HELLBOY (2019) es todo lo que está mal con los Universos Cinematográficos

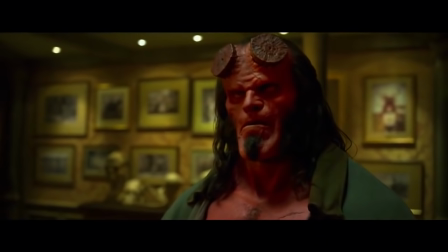(4:01)
Esta es una de las raras ocasiones en las que una simple línea de diálogo habría sido suficiente, pero por supuesto,
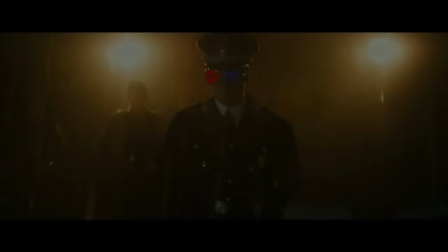(4:07)
los productores no podían evitar usar esta oportunidad para meter cuantas referencias sean posibles al cómic para tener felices a los fans.
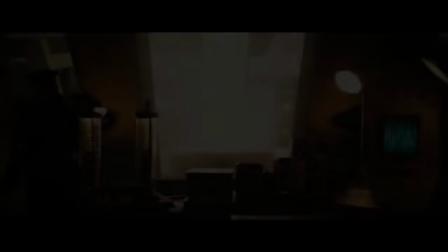(4:15)
Y hablando de eso...
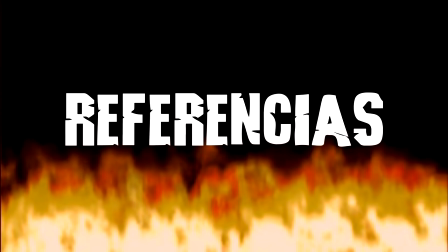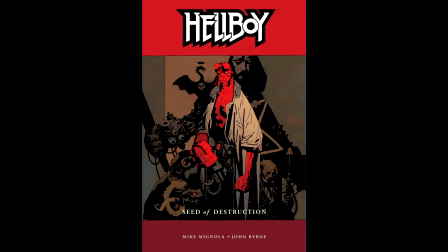(4:25)
Tengo algo que confesarles.
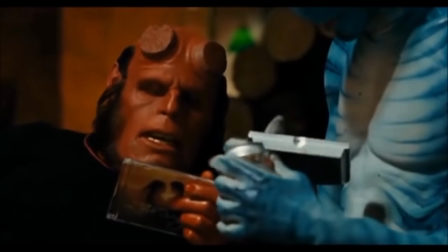(4:26)
Hellboy es mi segundo personaje de cómics favorito Siempre me ha encantado la idea del personaje desde las películas de Del Toro Pero fue cuando leí los
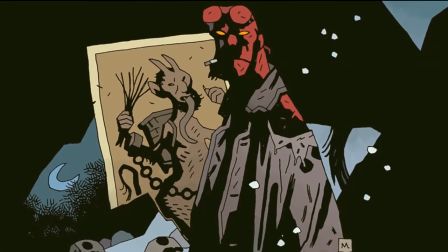(4:34)
cómics por segunda vez que me terminé de enamorar del personaje Hellboy es un adulto detective Y ha estado trabajando para la agencia de investigación y defensa paranormal
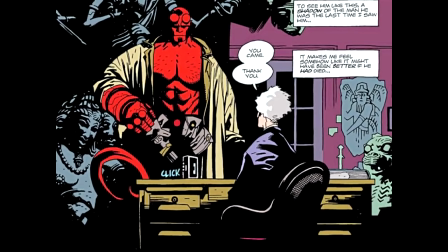(4:42)
por más de 50 años Como consecuencia ya nada sobrenatural realmente le sorprende Yo pienso que eso le da un toque de humor a sus interacciones con
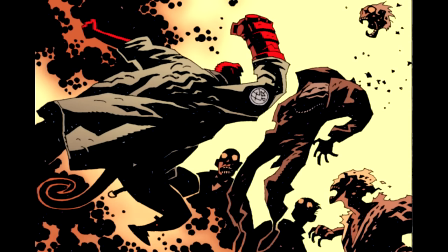(4:50)
el resto del mundo paranormal Lo genial de estas historias es ver a todas esas criaturas y mitos más allá de nuestro entendimiento y que para Hellboy no
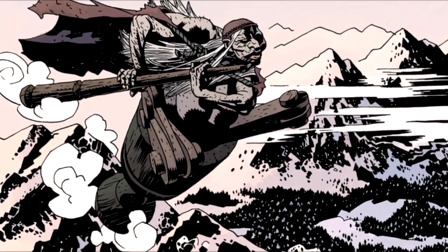(4:58)
sea más que un miércoles cualquiera. Irónicamente, esto hace que los personajes secundarios y sobre todo los antagonistas sobresalgan en cada una de sus historias.
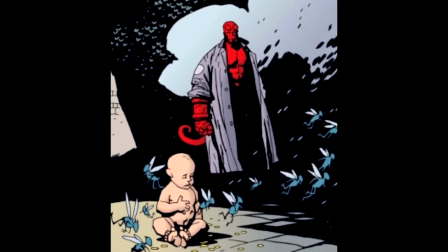(5:07)
Pero la gracia principal de estas criaturas mitológicas es que todas siguen reglas basadas en las leyendas del mundo real.
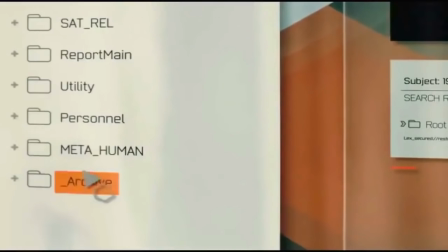(5:13)
Una práctica muy común en películas que intentan establecer un universo cinematográfico es la de llenar la
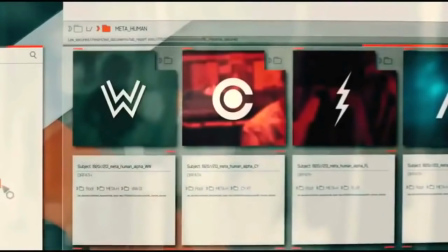(5:18)
historia con cambios de personajes para emocionar a los fans por su presencia o por la promesa de que,
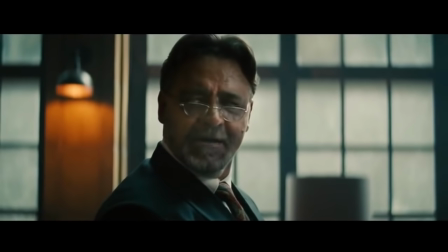(5:23)
si la película es exitosa, entonces quizá cuenten sus historias.
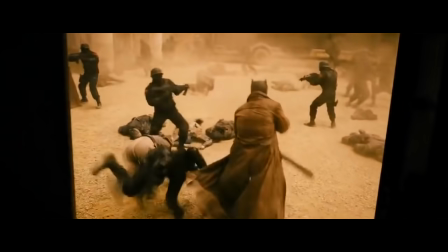(5:28)
La pesadilla de Batman o la Mujer Maravilla leyendo un correo electrónico del ex Luthor por 5 minutos son los ejemplos más extremos de esta lista.
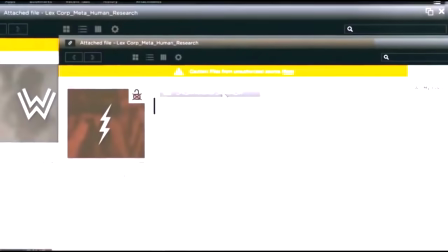(5:35)
Estos segmentos no añaden absolutamente nada a la historia ni tampoco encajan orgánicamente dentro de la misma.
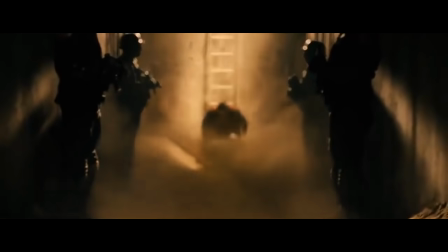(5:41)
Eso no significa que meter referencias a proyectos futuros o del material que estás adaptando sea una mala práctica por sí sola.
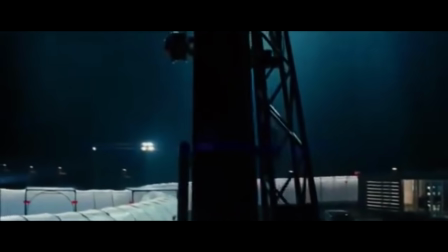(5:46)
En la primera película de Thor aparece un arquero preparándose para dispararle al protagonista bajo las órdenes de S.H.I.E.L.D.
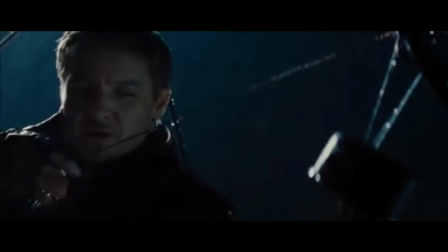(5:51)
No lo volvemos a ver por el resto de la película, pero cumple con su propósito como referencia y prospecto futuro a personaje por el simple hecho de haber aparecido.
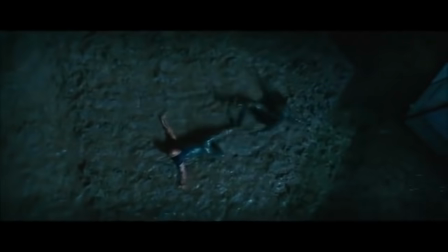(5:59)
Esto se logra porque la película no se esfuerza en que le prestemos atención únicamente a la presencia de Hawkeye.
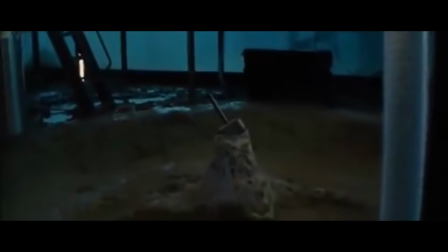(6:05)
La historia principal sigue siendo la de Thor recuperando su martillo. Y si contrastamos esto con Hellboy...
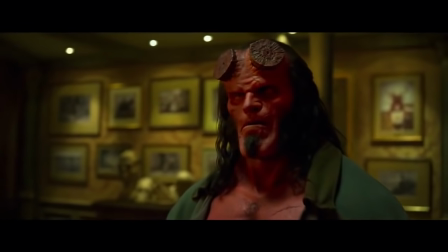(6:12)
Oh boy... ¿Se acuerdan del avidente que nos cuenta los orígenes de Hellboy? Bueno, una parte importantísima de esa historia es que Lobster Johnson,
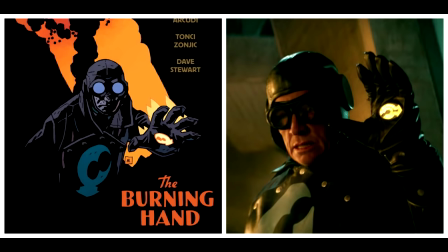(6:20)
el superhéroe favorito de Hellboy, estaba ahí y que llegó para detener a los nazis de manera super heroica. Miren, a mí también me encanta Lobster Johnson, pero la manera en la que lo meten a la escena es tan forzado que hasta causa gracia.
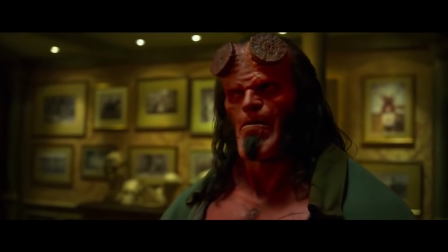(6:34)
Aquí estamos, escuchando la seria historia de cómo Rasputin invocó a un demonio del infierno cuando de pronto aparece un hombre en medias golpeando nazis con música heroica.
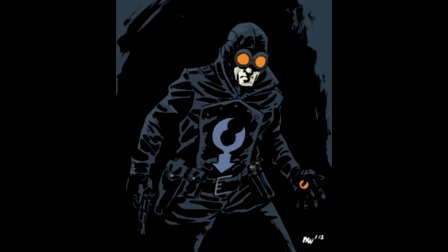(6:42)
Encima de todo esto, la película se asegura que sepamos que Lobster Johnson es Lobster Johnson. ¡Miren! ¡Soy Lobster Johnson y estoy en la película! ¡Miren mi mano! ¡Soy Lobster Johnson! ¡Lobster Johnson en la película!
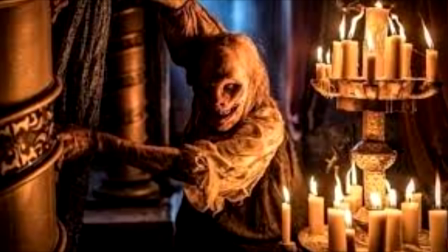(6:54)
¡Lobster Johnson! ¡Ahhh! La Baba Yaga también aparece en la película. Y debo decir que me encantó ver su casa con patas de pollo.
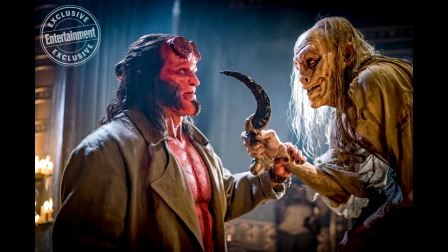(7:01)
Se ve fantástica. Hellboy tiene un segmento completo en el que interactúa con Baba Yaga para sacar la información.
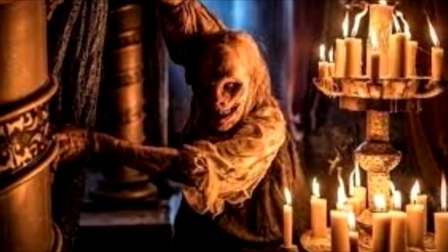(7:07)
Y vamos a ignorar por un segundo que la mitad de la escena es, otra vez,
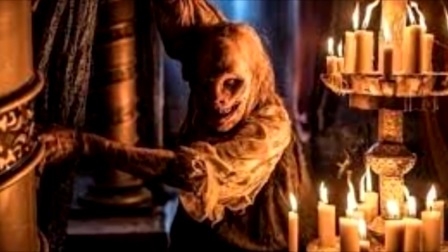(7:12)
puro diálogo expositorio Y vamos a concentrarnos en la aparición de este personaje Más allá de darle información a
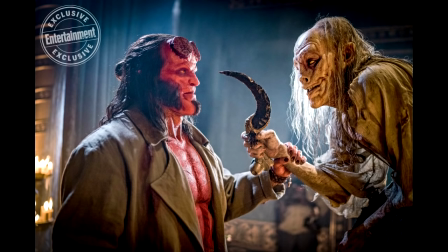(7:18)
Hellboy y su pacto para quitarle uno de sus ojos Baba Yaga no hace nada más en la película Y
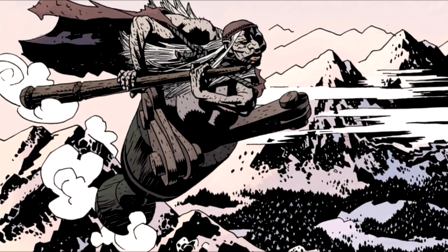(7:24)
desaparece tan rápido como había aparecido Solo para que volvamos a verla hasta la escena de poscréditos Porque por supuesto que hay una escena poscréditos ¿Ven a lo que me refiero?
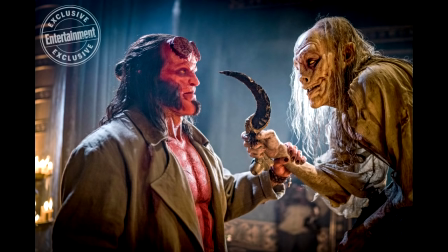(7:33)
Nos están achocando una secuela y ni siquiera hemos llegado a la mitad de la película Si vas a meter referencias, al menos como un guiño a los fans,
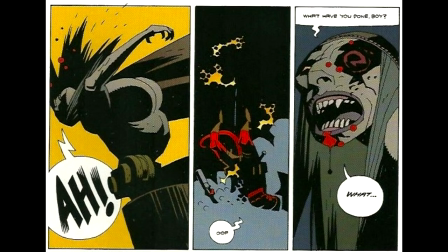(7:40)
estas dos escenas que acabo de describir son horribles ejemplos de cómo hacerlo.
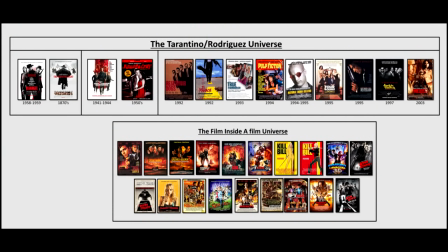(7:44)
Piensen en todas las referencias visuales o verbales que implican un universo compartido entre las películas de Robert Rodríguez o de Quentin Tarantino.
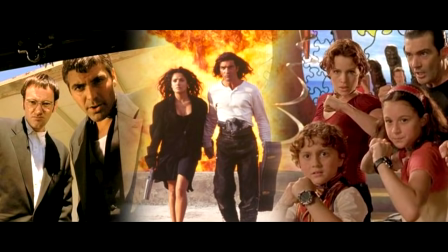(7:51)
¿Alguna de ellas le estorba la historia o se esfuerza en que le prestemos atención únicamente a eso?
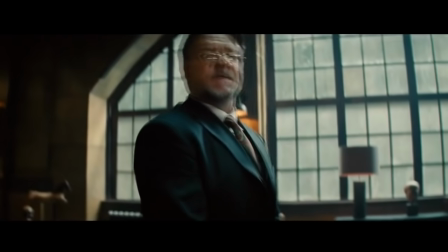(7:57)
¡Por supuesto que no! Este es el resultado de tenerle cero confianza a la historia que estás contando.
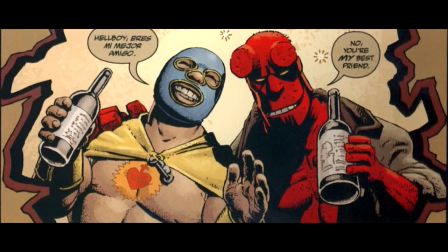(8:02)
En este caso en particular, incluir referencias no es más que un método de manipular a los fans de Hueso Colorado como yo.